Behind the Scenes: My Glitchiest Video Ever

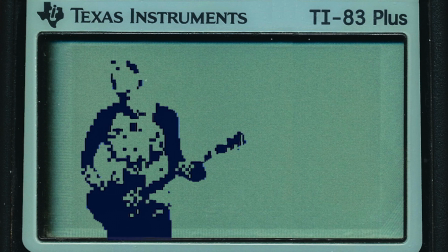[0:00]
This is how I made a music video where it looks like I'm inside a graphing calculator the entire time.
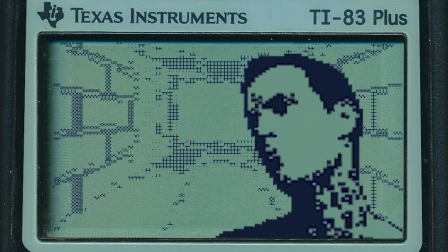[0:06]
We didn't do it by programming graphing calculators. We never even turned a graphing calculator on.
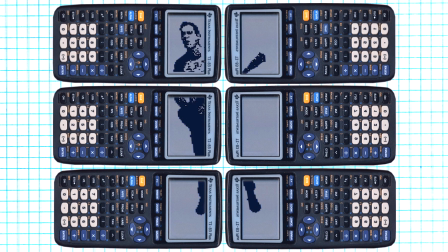[0:12]
The whole thing was just done with video bullshit. So for starters, we'll look at the shot where it looks like I'm falling.
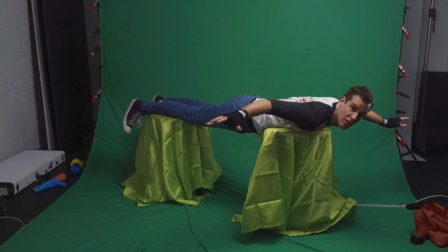[0:18]
The way we did that was we set up 2 stools for me to lie on in front of a green screen. Me and my collaborator, John. The reason the stools have a different color green on them is because we realized right before this shot that we did not have enough of the right kind of green screen.
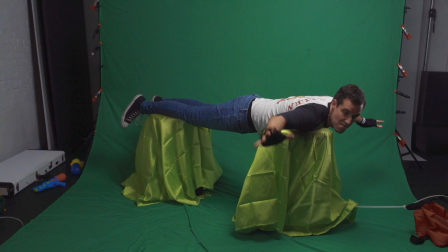[0:35]
So I had to run out and look for any other type of green sheet. And I ended up finding green window curtains at a Dollar Tree store. So that's what we used. It was a little bit harder to edit later, but my guy was able to do it.
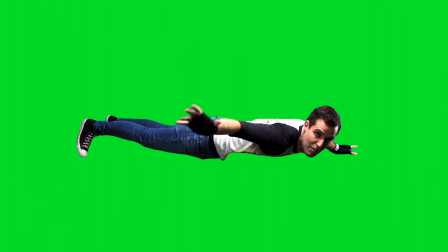[0:51]
John was able to do it. He cut everything out, so we ended up with just me horizontally. And then I ran a bunch of effects on that. First, I put an effect on it to make the motion look a little choppier. Then I ran an effect called Dither Decay. That's a plugin for Premiere Pro made by a guy named Will Cecil, or maybe Will Cecil.
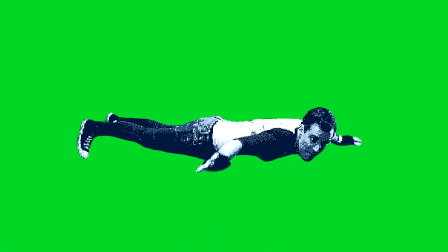[1:10]
Will, I'm sorry if I'm saying your name wrong. He's got a website called Megakrunch. One of his plugins is called Dither Decay.
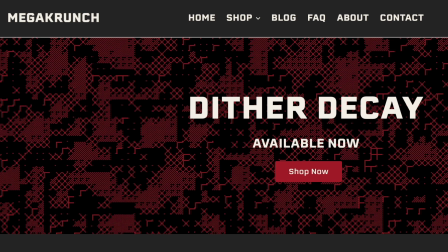[1:17]
It makes everything look much more low tech, and it also crashes the colors down.
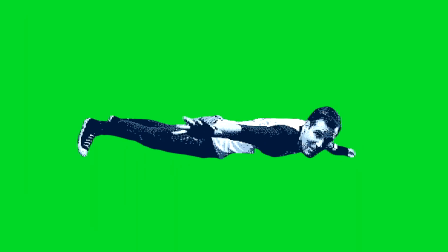[1:22]
But to me, it didn't look low tech enough. So then I added another effect called Mosaic.
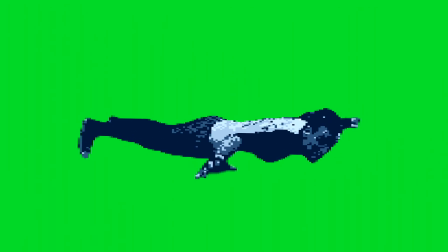[1:30]
Mosaic turns everything into little squares, and that was closer, but there's still too many colors. So then I removed all of the colors except the darkest. I made everything else transparent. And then it looked right to me.
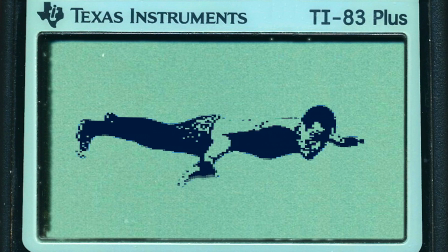[1:43]
It took me a long time to figure out that those effects in that order would give me the graphing calculator look. That was like a huge part of the research for this video.
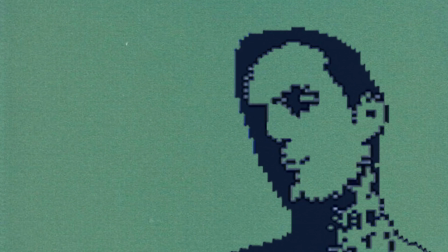[1:54]
But once I had that, some version of that is how I did all the shots of me in the calculator. Sometimes I would play with the resolution being a little higher or lower,
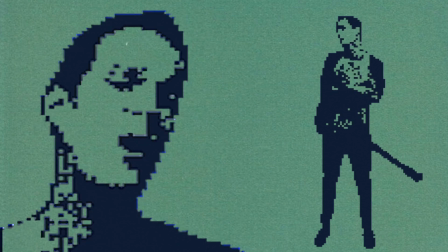[2:03]
but that's basically what we were doing. Okay, but the other thing I want to talk about is the background in the following shot.
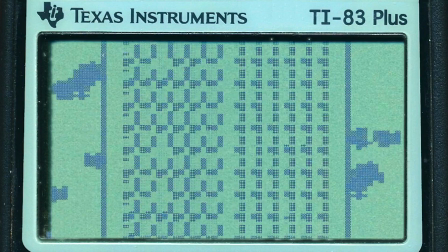[2:09]
There's that building going by. I wanted to see if I could use the skyscraper from the beginning of Street Fighter II Champion Edition.
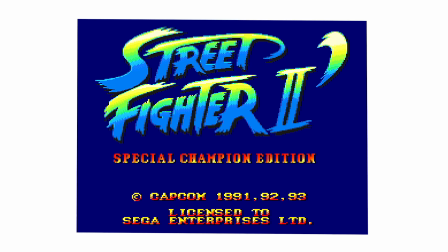[2:17]
That's a video game I used to play as a kid, and in the beginning,
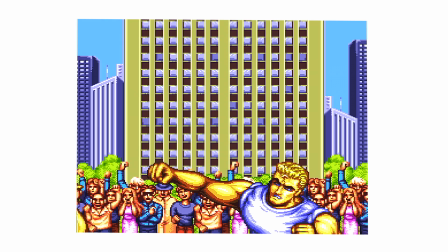[2:20]
there's like the one guy punches the other guy in the face in front of a skyscraper, and I wanted to see if I could get that skyscraper.
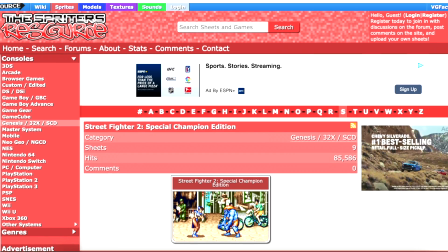[2:28]
So I went to the website spritersresource.com, which is just has a bunch of assets that people have pulled out of video games,
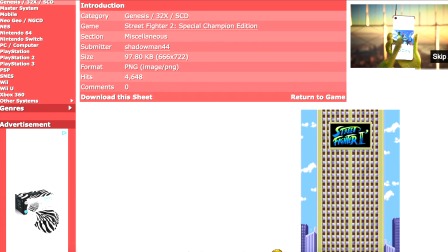[2:36]
and sure enough, they had the building from Street Fighter II Champion Edition.
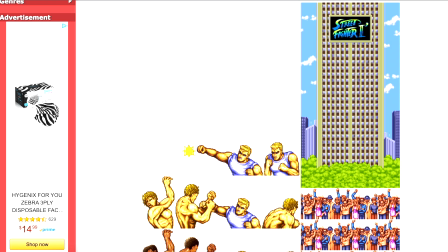[2:41]
They had that building as a JPEG. I should thank the user Shadowman44.
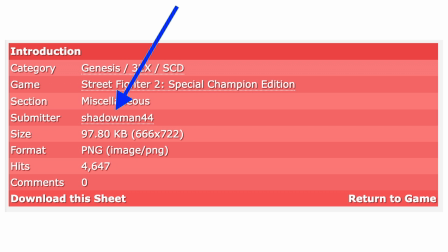[2:46]
That's the guy who uploaded it. I've never met that guy in my life. I don't know anything about him, but thank you, Shadowman44, for putting that building on the internet.
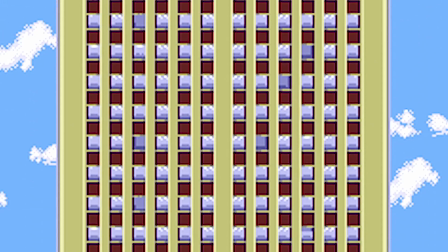[2:55]
Once I got that, I ran another Premiere plugin video effect on it. This one was called Pixel Encoder.
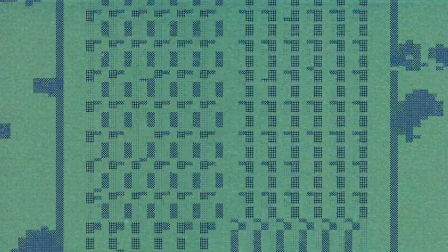[3:01]
It's made by the same guy who made Dither Decay. He's got a website called Megakrunch where you can get all these plugins.
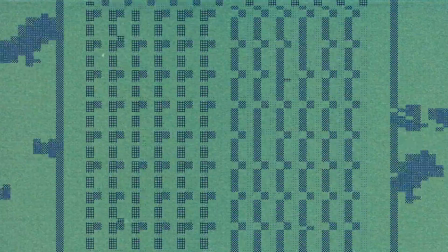[3:07]
I used that to make the building look like that, and that's basically how we did the falling shot.
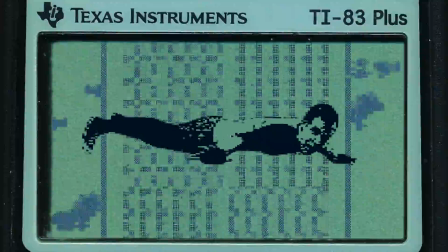[3:13]
Okay, then the other thing to talk about is that I have all those sort of weird landscapes in the music video.
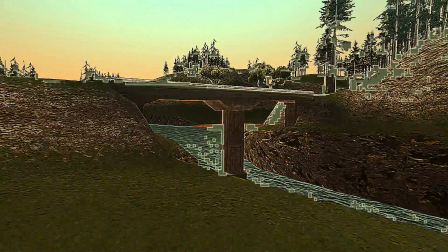[3:22]
My idea for those was that I wanted to make it look like the glitchiness of the graphing calculator had seeped into the outside world.
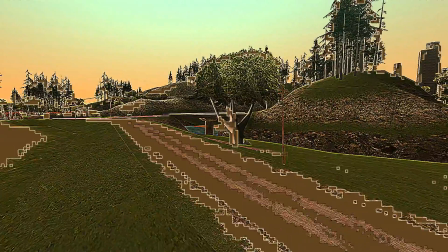[3:31]
And like the world we live in is now being infected by the graphing calculator weirdness.
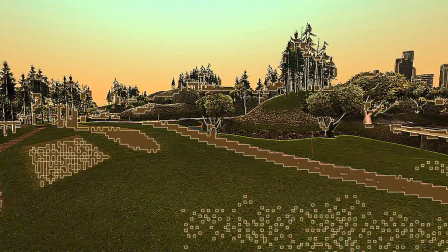[3:37]
I have no idea if anyone watching the video is going to like follow that, but to me, that's like the plot of the video.
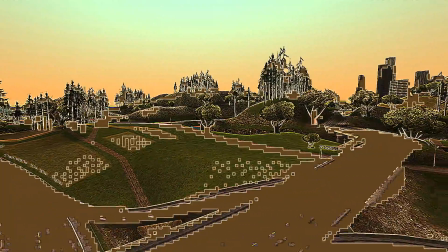[3:44]
And I was inspired by the end of the sequel to Jurassic
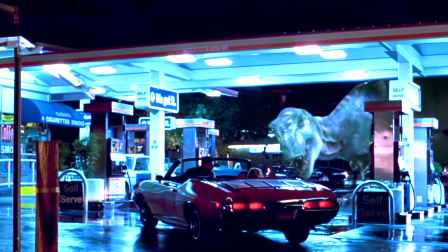[3:49]
Park when they finally have the Tyrannosaurus Rex like run through a city.
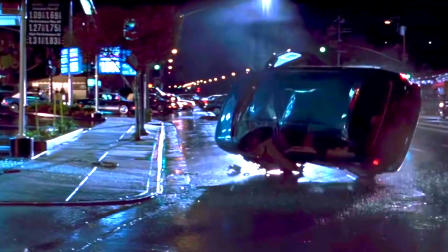[3:54]
Like, you know, they had to do that. I'm talking about the original sequel from whenever. It was the sequel to Jurassic Park.
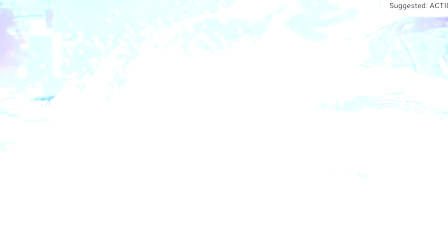[3:59]
You knew they had to just let the fucking dinosaurs run through the world. I wanted to do that move.
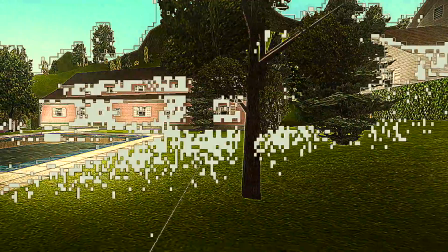[4:05]
So the back half of the video is just a bunch of weird landscapes that,
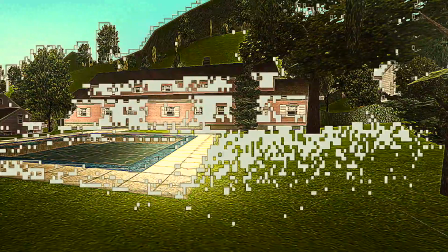[4:11]
to me, is like, what if the graphing calculator hacked into our life?
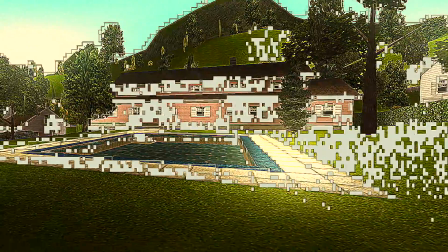[4:16]
The way I did those is that there's screen recordings of the website called NoClip.
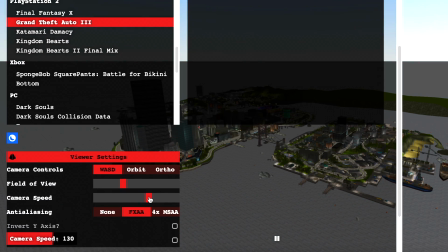[4:21]
There's a website called noclip.website. That's literally what it's called.
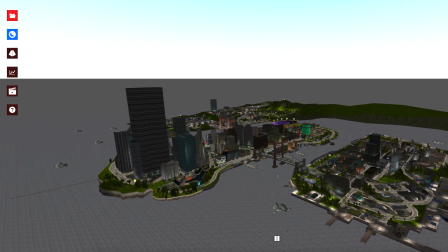[4:26]
That just lets you fly around different video game landscapes.
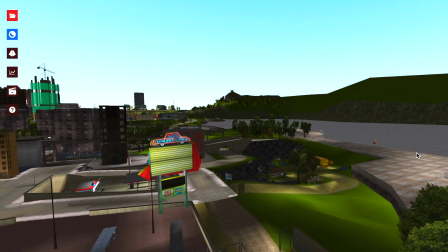[4:30]
Somehow they recreated the 3D worlds of various video games, and you can just sort of fly around them in browser if you go to that website.
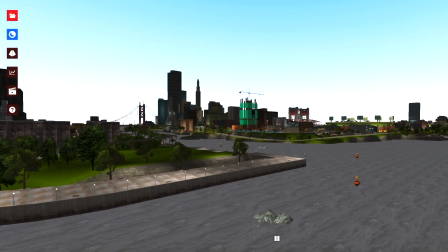[4:38]
Why did I just say in browser? That sounds so dumb. You could fly around them in your browser.
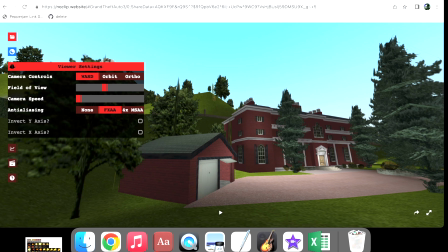[4:45]
So I found a bunch of places that look suburban inside one of the Grand Theft Auto games.
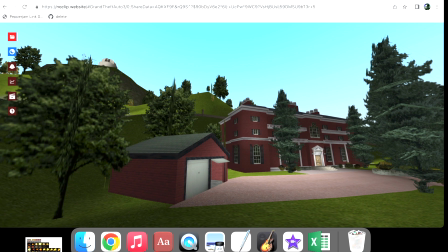[4:52]
I don't remember which one, but they have Grand Theft Auto games on this website. I found a bunch of weird suburban landscapes, and I screen recorded myself exploring those.
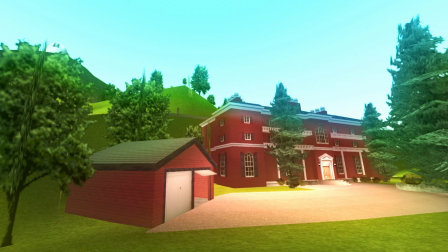[5:01]
And then I ran a glow effect. There's a Premiere plugin called Glow.
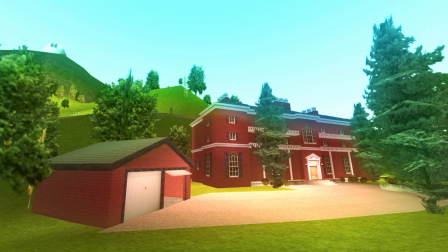[5:06]
I ran that just to make the colors like really happen. And then on top of that, I ran sharpen.
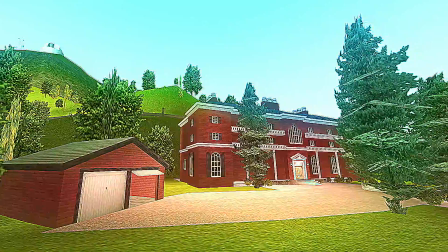[5:12]
I like over sharpened everything. That's a crucial part of the cyber attack look, is to just have everything look really sharpened.
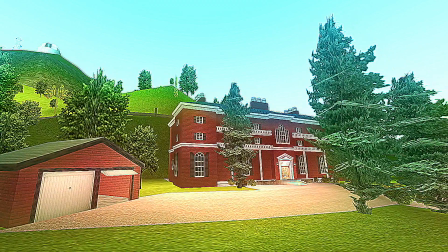[5:19]
To me, that is like how I experienced growing up in the suburbs.
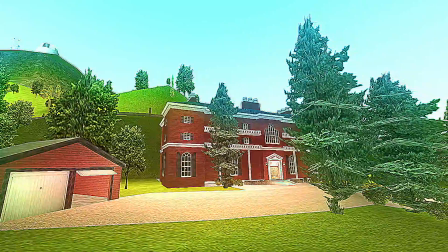[5:24]
Everything was just like really vivid and like artificially bright all the time.
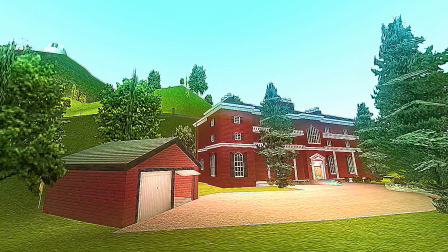[5:28]
So I wanted that look. And then on top of that, I ran a couple more layers of Dither Decay, the glitchy plugin I was talking about before.
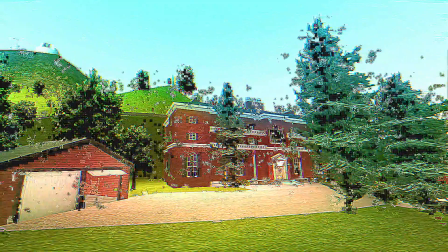[5:38]
That's how I did those. And then, you know, what else?
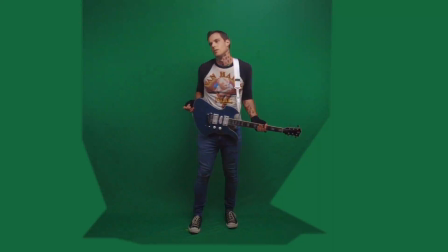[5:43]
I spent a bunch of time in front of the green screen trying to do, like, stuff that would look good on camera. And I spent, like, an hour and a half sitting on a stool doing takes of me sitting on a stool because I thought that would be good.
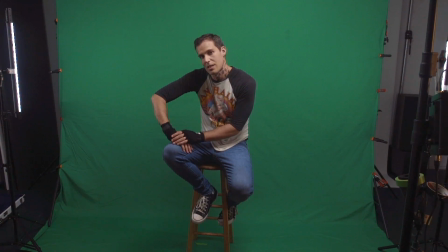[5:58]
And then we didn't use any of that. I don't remember why I committed to sitting on a stool for so long. But when I was going back through the footage, it was just like stool take after stool take. I just think it's funny that I would be doing this.
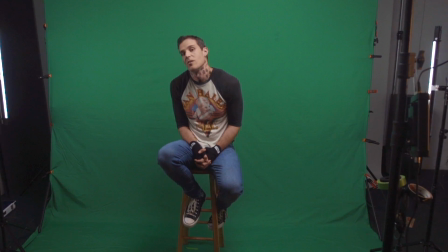[6:12] You know what I mean? This next song is one I wrote so that I could sit on a stool in the music video.
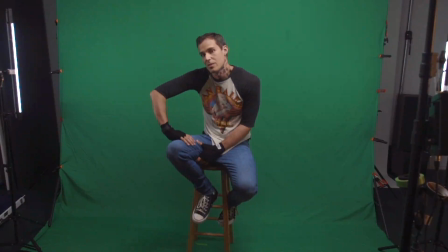[6:19] See, then you can do this position, which is good.